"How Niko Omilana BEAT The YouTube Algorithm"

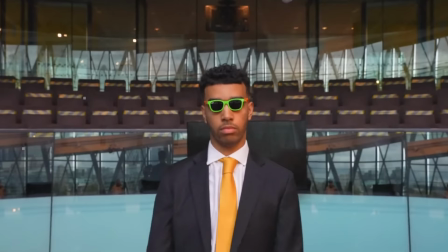0s
Nico Amalana has solved the YouTube algorithm, making him a part of an elite group of creators, averaging more than 10 million views per video.
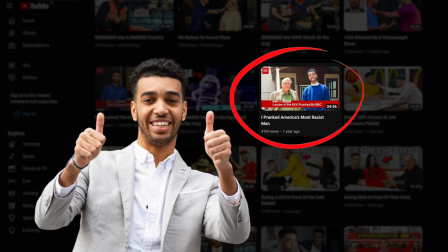7s
But it wasn't always this way. In fact, just recently Nico realised something that would almost guarantee his videos go viral. So what's the secret? To find out, I spent a week studying as many of Nico's videos, podcasts and tweets as I could find, and I started to realise something. Nico literally has a three-step formula he applies to each of his videos to beat the YouTube algorithm every time.
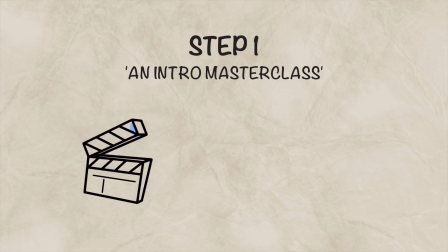27s
And it starts with the first 10 seconds of the video. By now, we know just how important intros are when it comes to making viral videos.
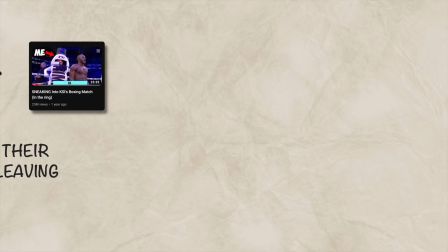36s
After all, this is when viewers are at their highest risk of leaving. As a result, a typical retention curve often looks something like this.
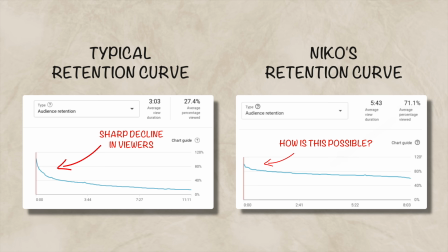44s
Notice the sharp decline in viewers right at the start of the video. Yet Nikos look more like this.
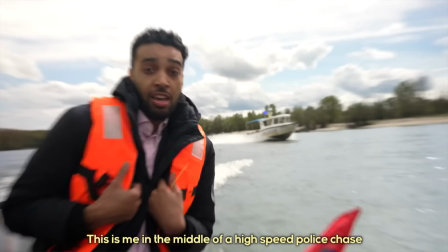51s
How is this possible? Well, let's take a look at his techniques in action. Watch these first 10 seconds closely.
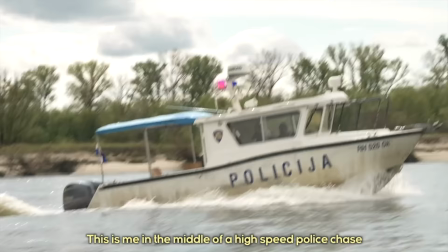58s This is me in the middle of a high-speed police chase trying to get into a banned country which no one knows.
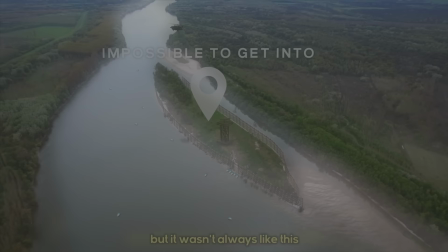64s It has 24-hour police surveillance and it is said to be impossible to get into.
This is known as a cold open intro.
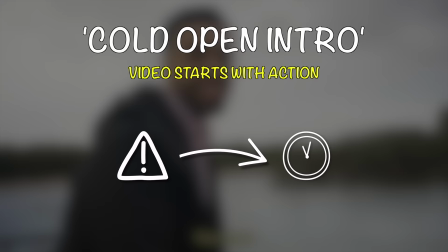71s
The video starts with action, which immediately hooks viewers and shows the scale of the video, essentially reassuring the audience that watching this video won't be a waste of time.
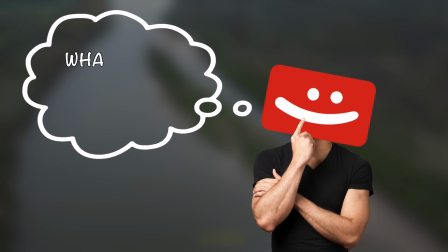80s
But you might be thinking, a lot of YouTubers already do this, so what makes Niko's intro so much better? Well, to understand this, we first need to take a look at the title and thumbnail of the video.
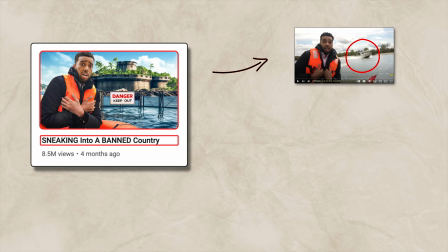92s
Firstly, notice how there's no mention of the epic police boat chase that's shown in the intro. Now, this is partly to keep the thumbnail simple, but it also means Niko can immediately exceed viewers' expectations within just five seconds.
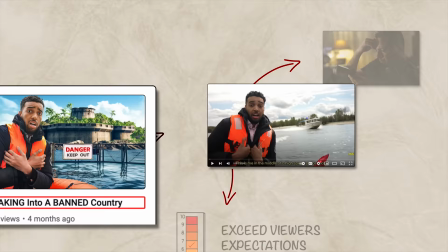104s
This is really important, as any viewers who are on the fence about watching are now instantly glued to their screens.
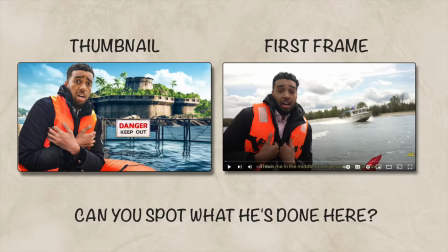110s
Not only this, but let's take a look at the thumbnail and first frame of the video side by side. Can you spot what he's done here?
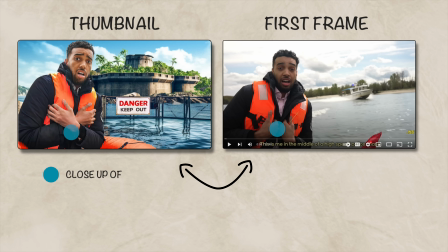117s
Nico has ensured that the first frame of the video closely resembles the thumbnail. There's a close-up of Nico, the bright orange life jacket, the sea, and even the green trees in the background.
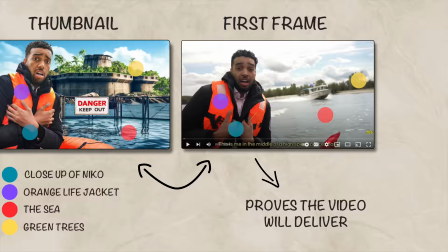126s
This proves to viewers that the video is going to deliver exactly what is promised in the thumbnail.
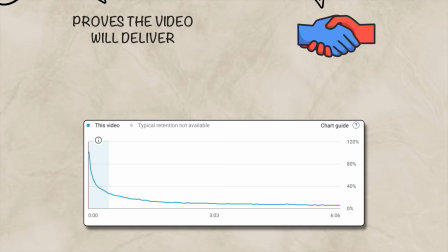131s
Nico then follows up by reiterating the title within his opening line to further build that trust with the audience.
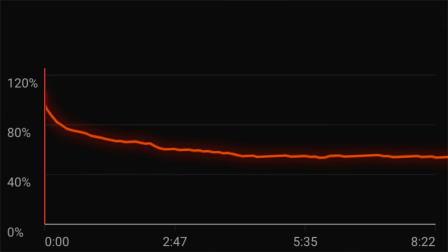136s
This is crucial for new viewers, who will quickly abandon a video at even the slightest whiff of clickbait. But once viewers are hooked, it's time for step two of the formula. Nico has mastered YouTube watch time. If you didn't already know, watch time is kind of a big deal in the YouTube algorithm.
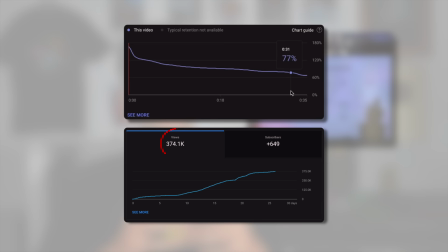154s
Essentially, the longer viewers watch a video, the more likely YouTube is to promote that content to more people.
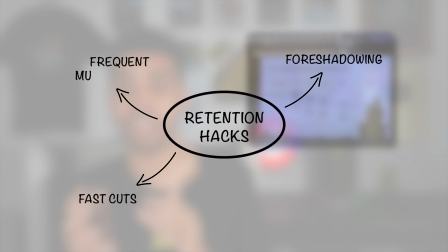159s
Now, there are countless tricks YouTubers use to boost watch time, but it all essentially comes down to one thing. keeping viewers engaged.
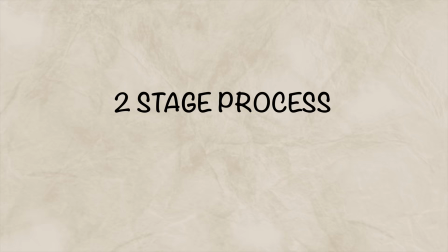167s
And how Nico does this is truly genius. To keep the audience engaged, Nico follows a two-stage process.
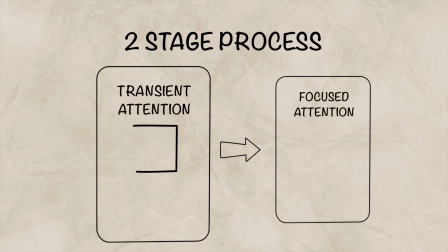174s
Stage one is to convert viewers' attention from transient attention to focused attention. Transient attention is essentially how most viewers start a video. They're still in a browsing mindset and you typically have around eight seconds to convince them to stay before they get bored and start to look for a different video to watch.
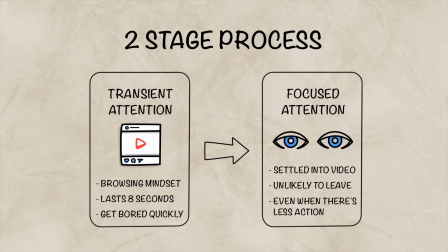191s
However, However, once viewers reach a state of focused attention, they're more settled into the video and less likely to leave, even during moments when less action is happening.
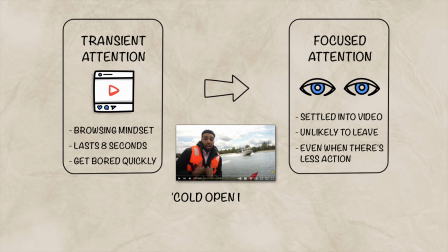200s
Now as we covered during step one of the formula, Nico uses cold open intros,
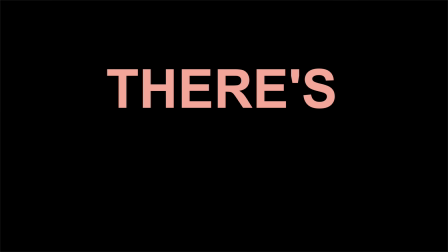205s
which essentially converts viewers from transient to focused attention almost instantly. However, there's a catch.
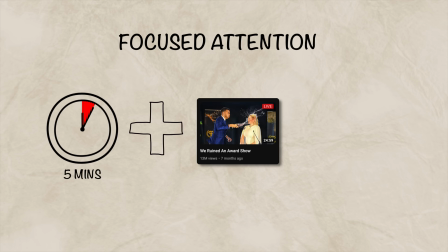212s
Focused attention tends to only last for around five minutes. Yet Nico's videos are often 20 minutes long.
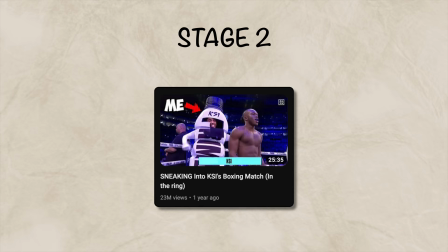219s
So this is where stage two comes in. To explain stage two, I'm going to use this video as an example.
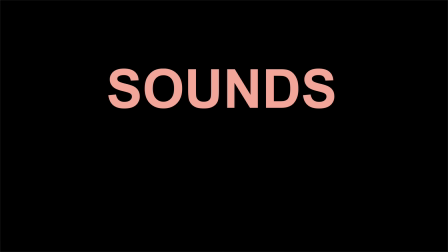225s
The overarching story is Nico sneaking into the KSI boxing match disguised as a giant prime bottle.
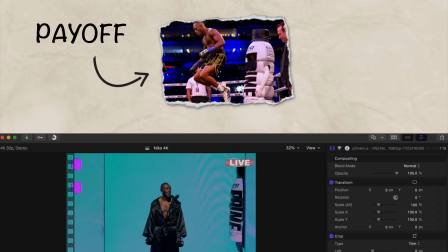231s
Sounds great, but as we just learned, viewers aren't going to stick around for 25 minutes, just waiting for one big payoff.
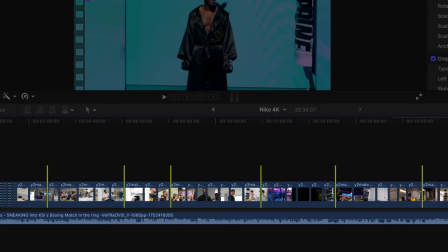237s
To solve this, Nico places mini storylines every five or so minutes to keep viewers constantly hooked.